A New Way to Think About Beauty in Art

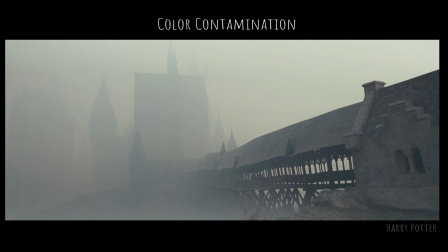24:50 Fog in a scene, atmospheric perspective, it's easy to go, okay, the farther away something is, the more the fog affects it. But there's more. So like in games, you can have what they call Z depth fog. So you've got an x-axis and a y-axis of the screen, and then there's Z, which goes into space. You know, like back here is Z depth compared to, you know, what's up close to the camera. So instead of just putting a color over top and just saying one color, you know, that it just adds into the background, what happens in the real world is there is light that bounces,
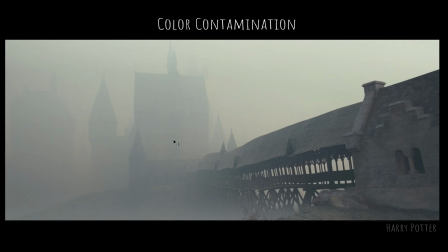25:24 and then it gets this color contamination. So look at this image from one of the Harry Potter movies. I can't remember which one, sorry. I just saw this image and thought it was really cool, of Hogwarts. The fog up here, the fog tone up here versus down in here, there's blues from the mist in the air, but then there's also these warm colors,
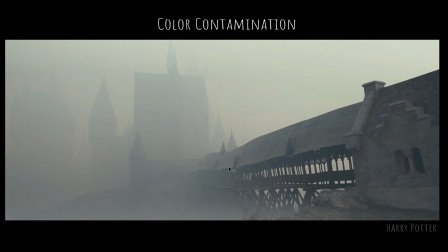25:40 this contamination of the light that bounces off of the warm stones and the warm colors and then mixes into the air and just kind of like softens everything together. Even the focus, you know, of the edges of these buildings, if you really pay attention to the small details here,
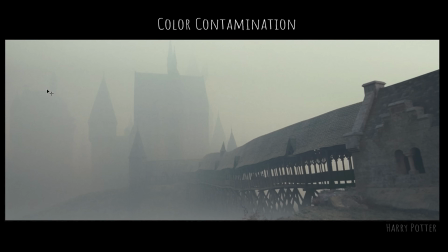25:57 it starts to just kind of contaminate and blur, and it's just that subtle beauty, that subtlety that makes the beauty even more believable and even more compelling.
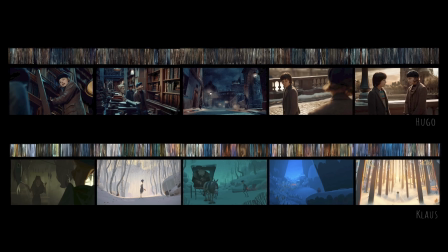26:08 Shot-based versus sequence-based lighting. So this is, I did a study a while back of two different films, actually several different films. I always do this. I take screen captures and I study the films. This is the film Hugo, and this is the film Klaus.
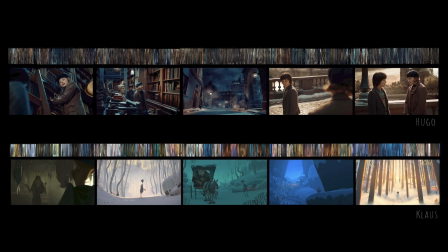26:25 Hugo has this idea that almost through the whole film, every shot is a composition that has the ideas, you know, the whole film itself is this warm versus cool. So almost every shot has cold blue lights and warm, you know, kind of other lights in this, and every shot, you know, you can see this warm lights, cool lights, warm lights, cool lights.
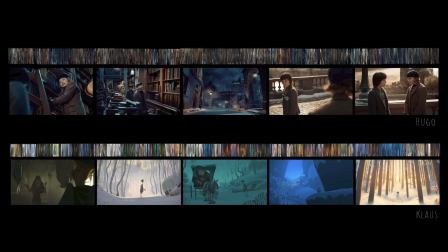26:44 It has this contrast. And so if I take all of the 300 images that I took from this film, smash them all together into a line like this and blur my eyes, it's kind of this gray. I can see little bits of blue here and there. It's because every shot has all of the color in every shot.
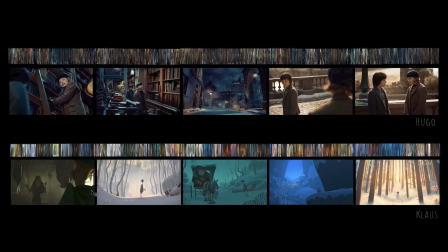27:00 Versus the movie Klaus has a color per sequence. And so in this shot, it's mostly this, you know, kind of muddy green. And then the next shot, it's this very cool snow color. And then there's this very cyan sequence and a very bright blue sequence.
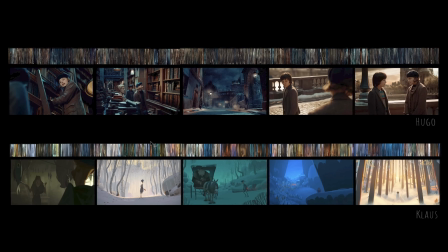27:15 And if I smash all the images that I captured off of this, I can actually see this kind of flow through sequences. It is thinking of sequence-based lighting. Oh, I'm so excited to share more of this with you all. This is just kind of scratching the surface, but this is what gets exciting about lighting films and being a cinematographer, is thinking about the way the light goes with the mood in the story through an entire film, not just in a shot. Like, you first need to understand how to make light believable, then you need to how to make it beautiful, and then you need to how can you tell the story through multiple sequences. And this was something that I really loved when working on The Incredibles. The lighting was made and designed in such a way to support the story of Bob Parr, Mr. Incredible, and the beginning of the film it's oversaturated because it's his.
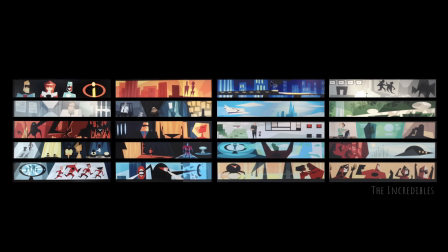28:05 From his standpoint, this was an idyllic past where the colors are super bright. You know, the nights are super blue and the days are, you know, just the color is super strong. And then when he loses his ability to be a superhero, all of the color is washed out of the film. And then through the film,
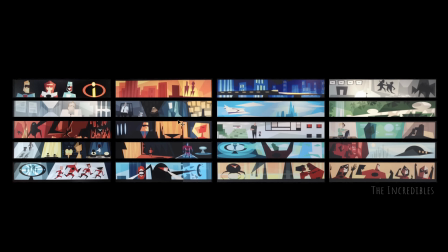28:21 as he gets back into his superhero work, slowly color is added back in until you reach the end sequence where it's kind of like this balance, where it's not too saturated, but it's also not too monochromatic,
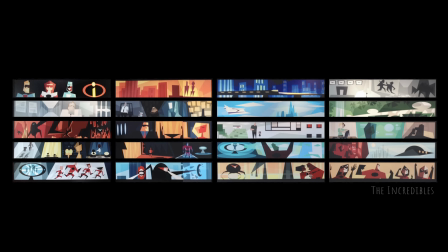28:33 because he has learned the lesson of balancing his family life and his work life together into one where he has his family be together. You know, that's what the story is. It's kind of like a midlife crisis story, really. This, by the way, is a color script from the movie.
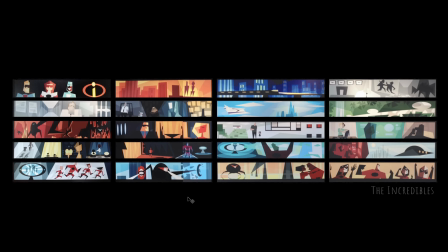28:49 And a color script is one image that shows the entire film in the flow of color through the sequences.